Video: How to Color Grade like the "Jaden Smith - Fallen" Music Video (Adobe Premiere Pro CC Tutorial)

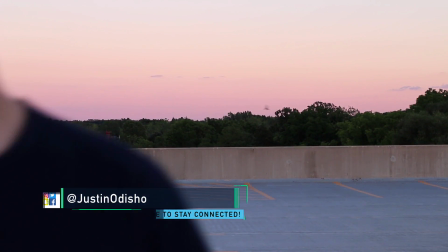0s
Hey everyone, my name is Justin Odisho, and in this Adobe Premiere Pro tutorial,
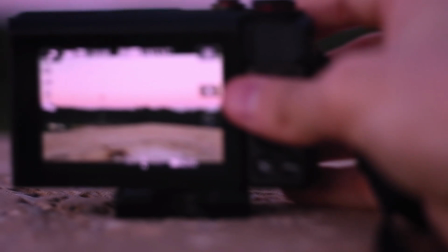4s
I'm going to show you how to create a sunset, pinkish, vibrant color grading.
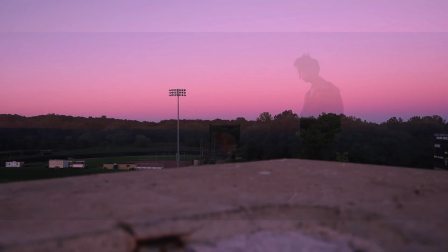9s
And I got the inspiration for this from Jaden Smith's new music video for his song Fallen.
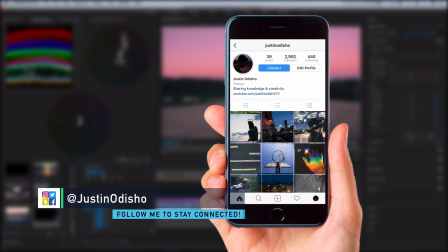15s
Also, before we begin this video, if you guys want to follow me on Instagram and Twitter to stay up to date with what I'm doing, you can follow me at Justin Odisho.
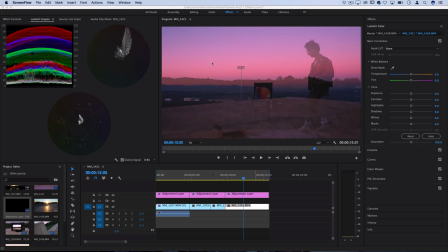22s
I love connecting with you guys on there, so I'll leave links to that as well. So in that music video, it's got some really nice shots overlooking this valley or kind of mountain area,
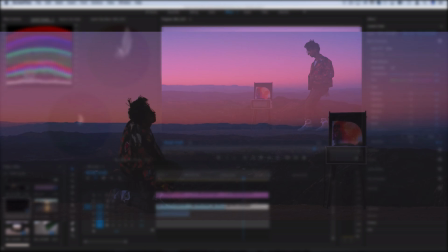31s
and it's a nice sunset, and you got this deep pink and blue color.
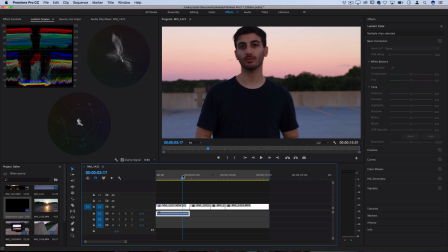36s
Now, first things first, when it comes to recreating any type of color grading, you want to take into account the actual video that you're taking in the camera before you even get it to your editing software. So if we're trying to recreate this deep sunset color effect, it's going to help a lot if we actually shoot the video at sunset time.
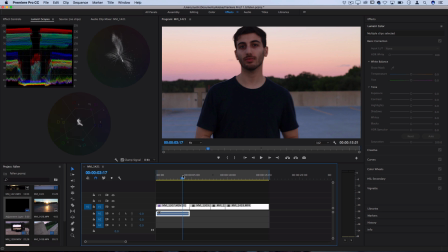54s
It sounds like common sense and it should be obvious, but I get a lot of questions on how certain effects are made, and you gotta train your eye to remember to break it down into what was done in the camera and what were the natural lighting conditions of that shot,
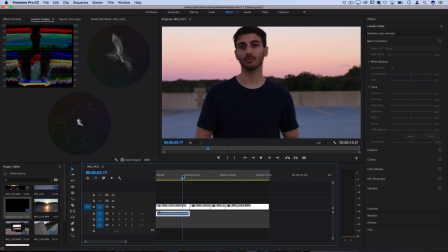68s
and then what did they do to create the exact effect. So in this case, we've got a nice pinkish, yellowish blue sky, and it'll be the perfect starting point for us to actually create that deep sunset color.
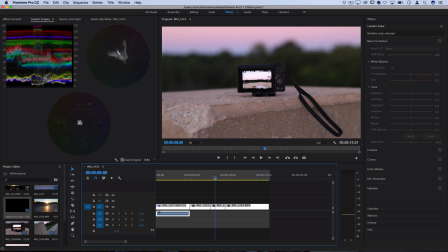83s
So I have a little sequence of clips put together on my timeline, all shot around the same time of day and location.
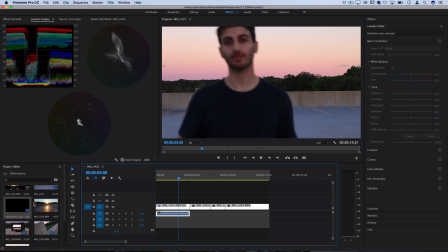89s
And in order to begin adding the color effects, I'm actually going to add them on a new adjustment layer on a track over the clips. So highlight your project media bin and then go to File, New, Adjustment Layer, press OK, and you should see that empty black adjustment layer pop up in your media bin.
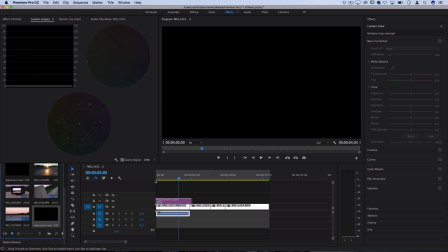106s
You can now click and drag this over your clips and expand it over
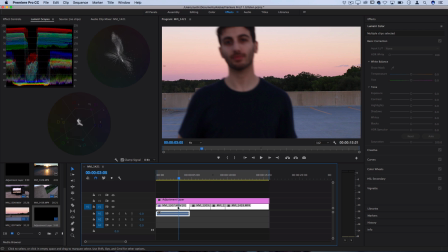110s
several clips so you can add your adjustments without having to do them on each separate clip.
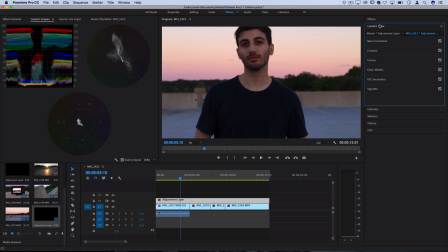115s
Now we can begin working on that sunset color. So open up your Lumetri Color tab and let's work sequentially down here. So under Basic Correction, here's where we can begin really warming up the temperature of the colors.
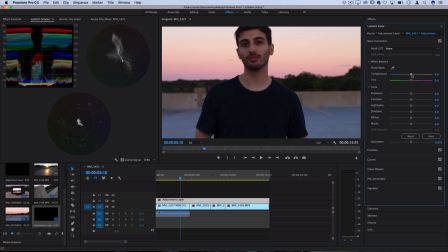128s
So under the White Balance, you should see the temperature slider, and what you want to do is take it and drag it over to the warm side. That'll immediately make it a lot more golden looking, really pull out those sunset colors, but you don't want to get too harsh with it to the point where the skin starts to look weird.
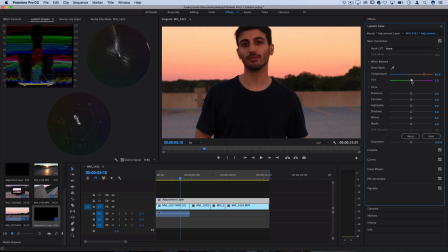147s
And then you also want to take the tint of that temperature and turn it more towards the pinkish purple side, because we're going for that pink and blue look. So find a good balance that isn't obviously too strong, but still influences the color nicely. If you want to preview what you're doing, you can always uncheck the correction box and see what it looks like before and after,
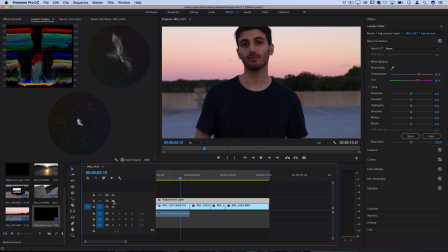167s
or hide the visibility of your entire adjustment layer track to see how far you've come. Continuing on with our basic corrections, what I like to do next is actually turn down the highlights a bit. So oftentimes when you have a sky, it might be a little bit too bright or overexposed in your original shot.
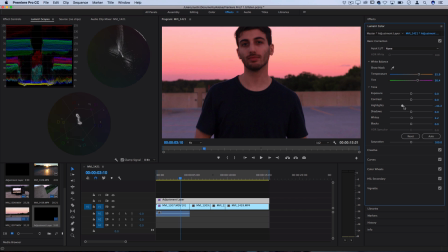185s
So by turning down the highlights a bit, it allows some of that detail to come back and really lets it become more influenced by the temperature and tint adjustments. So you can turn on the highlights, you can turn on the whites a little bit. Quick tip, if you ever want to reset any adjustments in Premiere, you can just double click on them and they should go back to zero.
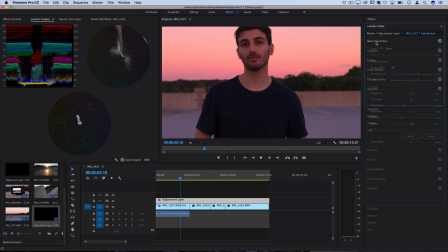204s
So that's what I'll do for the basic correction tab. You can see it already creates a really nice effect. And next, you want to head over to the creative tab. Now, in the original music video, there's a bit of that faded film look, and lucky for us, Premiere actually has a built-in setting for this right under the Creative tab.
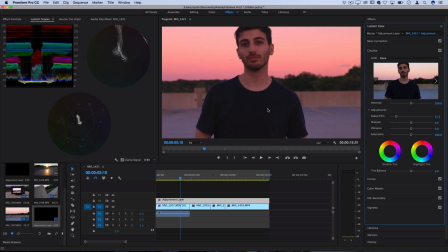224s
So I'll turn up that faded film look a bit just to soften up the blacks and the shadows of the image and give us a softer vintage feel. That's all I'm going to do in the Creative tab. And lastly, I'm going to open up the Curves adjustment tool. Now here we have a really powerful tool to influence each of the individual color channels exactly how we want.
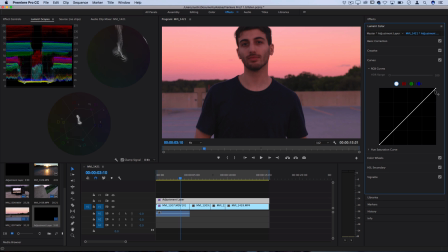243s
So each color channel is represented by this line, and the right side influences the highlights of that channel, and the left side is the shadows. So the white circle is the red, green, blue, or all color channel, which just influences the contrast.
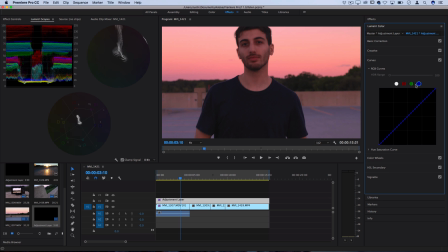256s
Then you have red, green, and blue separately. Now if you understand how the color channels work together in basic color theory, then you'd know that if you take the green out of the highlights in the green color channel, then that lets that purplish tint creep in.
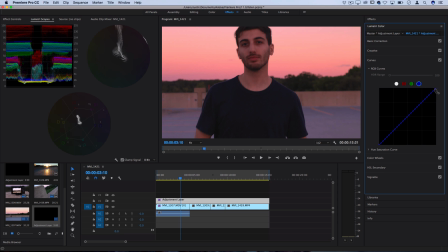273s
Same thing if you take the blue out of the blue channel, that gives it a more yellow vibe. So this is something that you just kind of have to learn and practice with time to understand how it influences your photo. But in order to get more of a sunset pink and blue look, what I'm going to do is go to the green channel,
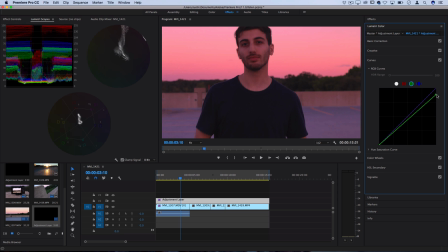292s
turn down the green just a bit to get more of that deep pink, but I'll also move this point to the left so that it doesn't influence the skin too much, and it's not giving overall pink look, it's only giving a pink look on the highlights.
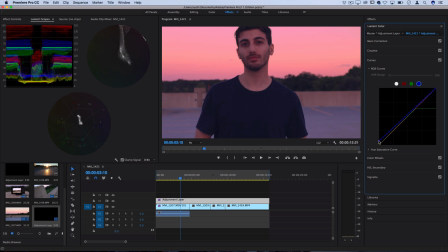307s
Next, I'm going to go to the blue color channel, and I'll lift the blues up in the shadows just slightly to create a more blue tone in the shadows. Then I'll head over to the red color channel, and if I pull some red out of the shadows, that'll create a more blue overcast look on the shadows and the skin and the darker parts.
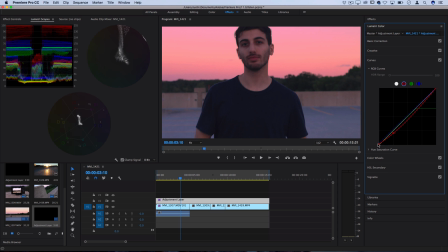326s
And I can be really subtle with all of these adjustments until I get exactly the color tone that I want and that works well for my original shot. Lastly, and this is optional, you can open up the vignette tab, and if it makes your shot look nicer,
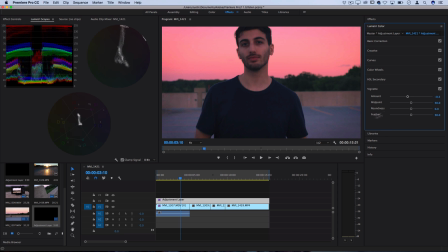342s
you can add a very slight vignette, which is just going to add some shadow around the edges. I like to feather it quite a bit and turn the midpoint up so it doesn't creep too far into the photo, but that's what it would look like with a vignette around the edges. And then if you need, I would go back to each of the sections like creative and basic
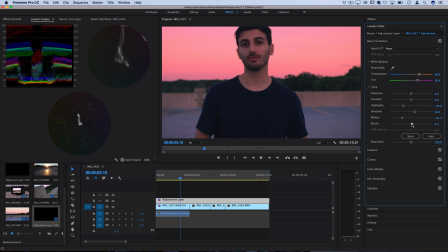361s
and slightly tweak some of the settings and just make sure everything blends and mixes together nicely.
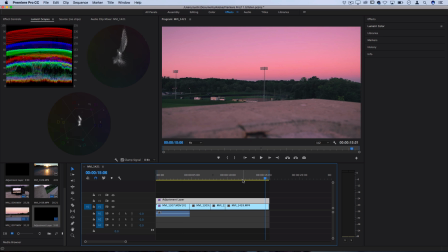367s
Quick tip to keep in mind, if all of your clips are around the same lighting conditions and area, then you should be able to use the same adjustment layer over all of them. But if some of your clips start being a little bit different in exposure or contrast, then you might want to take this base adjustment layer that you made, press C to go to your chop tool,
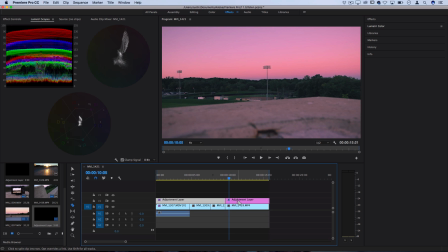386s
and then chop it for each of the clips that you want to slightly adjust it. And if this clip needed a little bit less exposure, then I could take this chopped section of the adjustment layer, go back to the Lumetri color, and then slightly tweak it based on the needs of each of these specific clips.
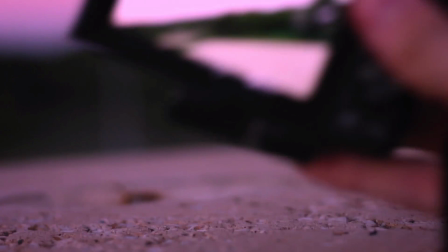404s
So let's play that back and take a look at our final effect. And I think it works really nicely over all the clips to create a really deep pink
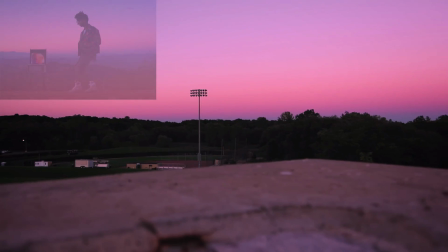411s
sunset color effect and matches the inspiration of that original music video.
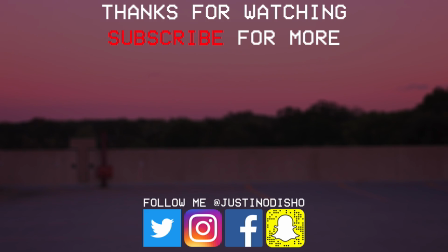417s
But that's how you create the effect. If you guys enjoyed this video, definitely leave a like on it below.
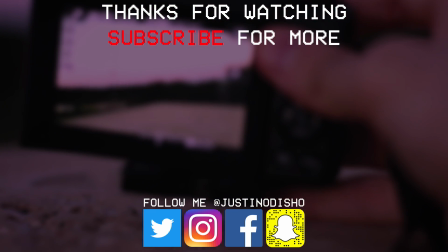422s
If you guys missed yesterday's tutorial on how to create the J. Cole music video color grading effect, I'll leave a link to that.
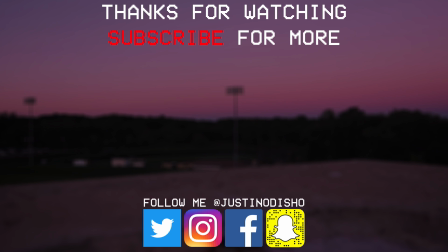428s
Definitely click here to check it out. And subscribe to my channel to stay tuned for all types of new creative videos. Thank you guys so much for watching, and I'll see you next time.